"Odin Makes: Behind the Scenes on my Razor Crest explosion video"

Hello, I'm Odin and on my channel I like to play April Fool's videos. They're not really jokes, they're just goofy videos to help celebrate the whole idea of April Fool's Day that happens on April 1st. It's at least an American thing. I don't know how well that translates internationally.
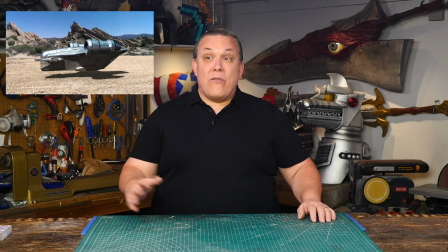[0:15]
And this year the video that I made was jokingly talking about making a large scale razor crest, a full-sized one.
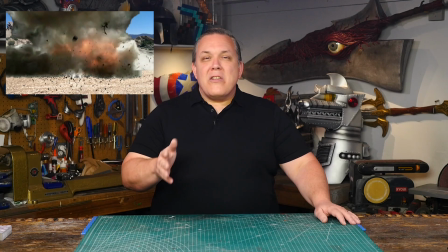[0:22]
But as soon as we saw it outside it simply explodes. Now this past weekend at a swap meet that I was at I had a lot of people actually asking me how did I do that and where did I get the model that was on the desk?
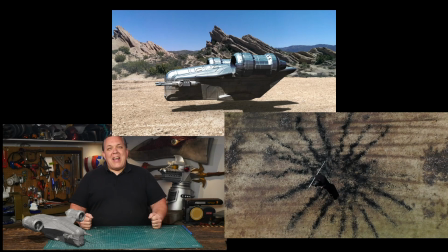[0:35]
So I thought this week I'd show you how I did it. Now this video was only three shots, three camera angles. The second is the most complex so let's start there. The main background dirt is right off of a bike trail near a friend's house.
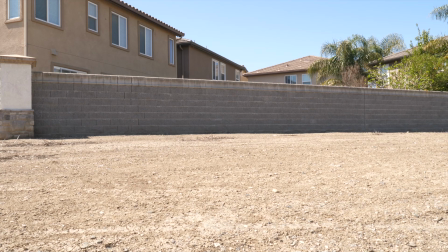[0:52]
We set a camera very low to the ground and recorded a couple of minutes of dirt just sitting there being dirt.
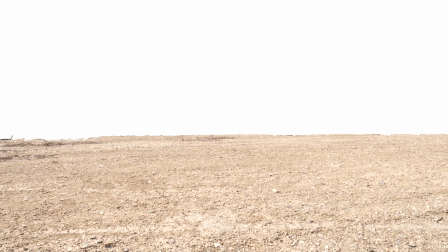[0:59]
I used photoshop to create a mask to remove the neighborhood but I kept the dirt and its horizon line and
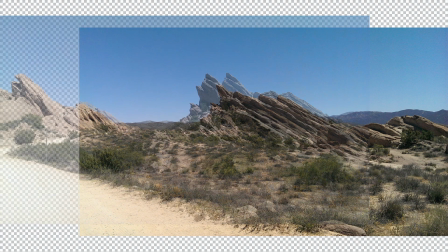[1:05]
for the distant background I replaced it with a couple of pictures that I took a few years ago when I had visited Vasquez rocks.
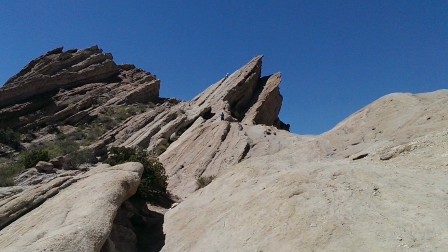[1:12]
Now these are the same rocks that you see in everything from Star Trek to the Flintstones.
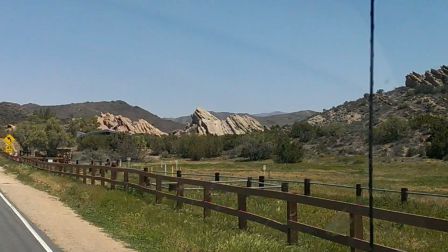[1:17]
I mean Bill and Ted died here in Bill and Ted's bogus journey. What's neat is it's just a natural area park right off the freeway.
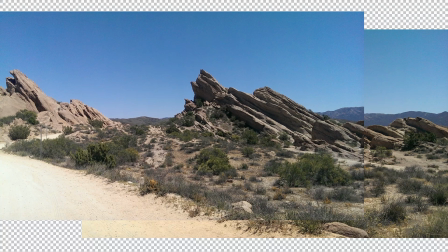[1:25]
If you look away from the rocks while you're on them it's just a parking lot.
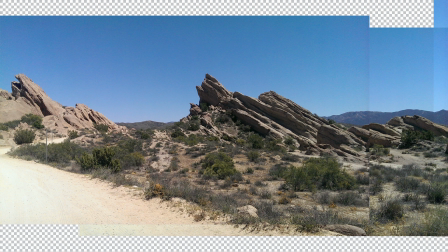[1:29]
I closely lined up the horizon on the two pictures that I took and color corrected them and then blended the seams.
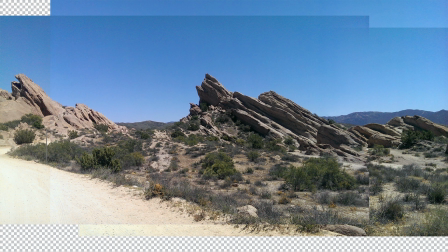[1:36]
This was all done in Photoshop. I also erased the signs, some of the trails and fences and cleaned up the sky.
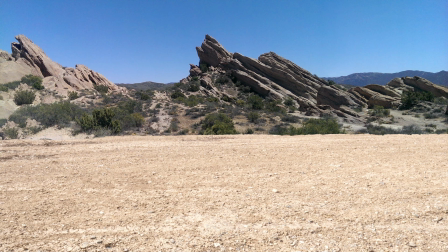[1:43]
The last part was an extra piece to cover up this bit of the dirt road. Adjust placement of the rocks, add the dirt back in, and I just need a ship.
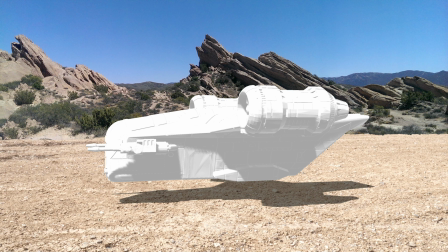[1:52]
The Razorcrest is a low poly model that I found on Thingiverse. It was meant to be used with the X-Wing game, that's why there's no landing gear. But it was all in one piece, just one simple model. I didn't need to assemble a huge 3D model with 40 different parts in the computer.
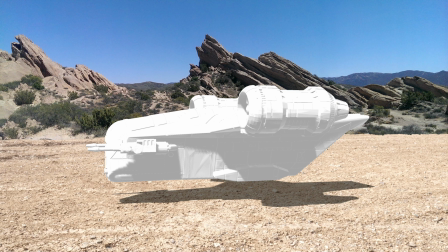[2:08]
Now I didn't think about it because that way I would have the landing gear. What's nice is the ship never moves so I just rendered the STL file in Photoshop.
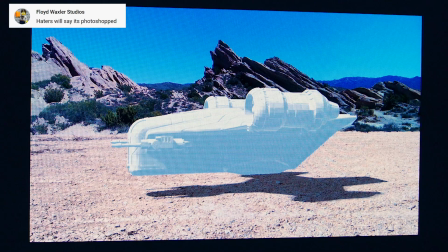[2:17]
I can adjust the camera within Photoshop to get the angle that I want and I can set up a global light to represent the sun.
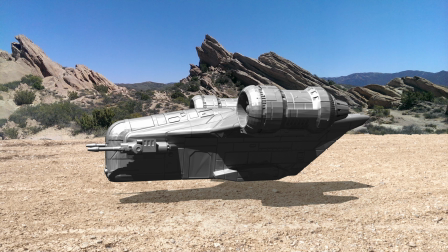[2:24]
The final render is a little too light in color so I adjust the levels for a better looking ship and then add some sky reflections with a transparent blue layer and then I add in dirt reflections by copying the dirt below it and putting that back on top of the ship with the
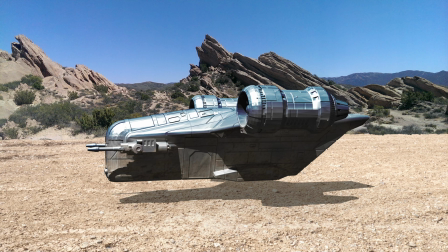[2:40]
transparency. Both had spots that were erased and the edges were feathered out so they didn't just look like color plastered over the ship.
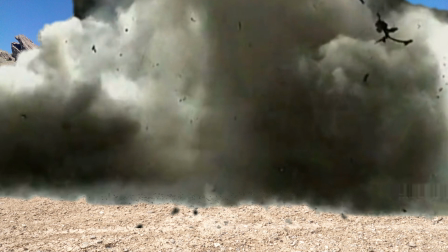[2:48]
When it explodes, I used a stock explosion with a transparent background.
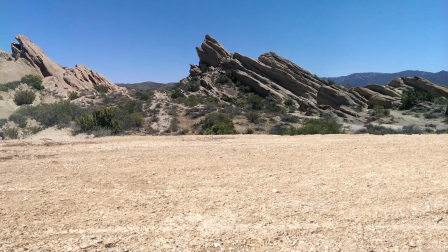[2:56]
Now I like this particular explosion because it had all the debris in it even though it was cut short at only two and a half seconds long and it was super small. I increased its size 400% so it would fit within my shot.
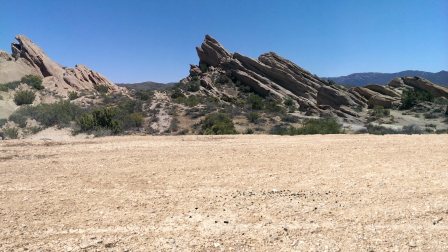[3:12]
And for a little extra I also found some ground debris that was rendered to look like it was coming right at the camera. The debris effect was doubled to make it look like there was even more and adding sound effects was all that was left.
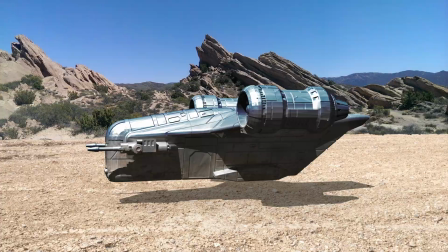[3:27]
All the elements were put together in Adobe After Effects. The sound effects were added in Adobe premiere.
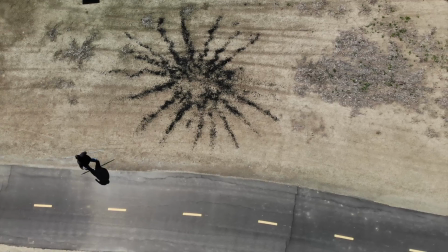[3:34]
The overhead drone shot was done in the same place where the low dirt shot was filmed.
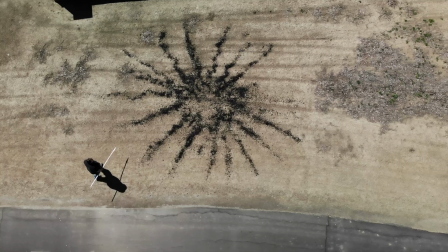[3:38]
But I had spread out a couple of bags of black dirt or black mulch that was bought from the garden center.
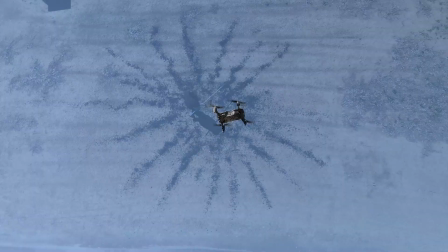[3:44]
I just tried to get that Wile E. Coyote explosion mark on the ground. The drone was flown by a licensed drone pilot.
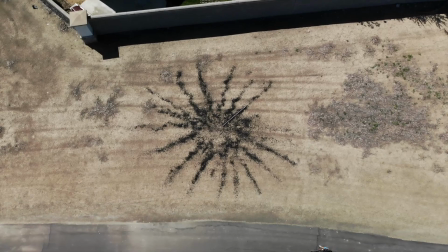[3:52]
You can actually be a licensed drone pilot and video production crews are supposed to use them.
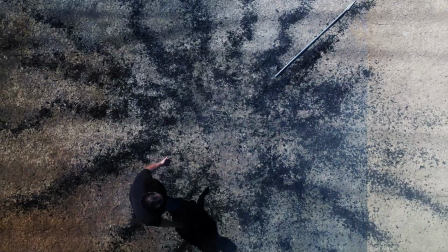[3:57]
To enhance the shot just a little I added in a couple of smoke layers. You know just a little haze to tie it in with the explosion we just saw.
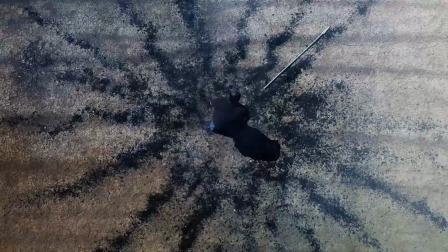[4:05]
And then I kind of burnt the colors in Adobe After Effects to make the mark of the ground darker.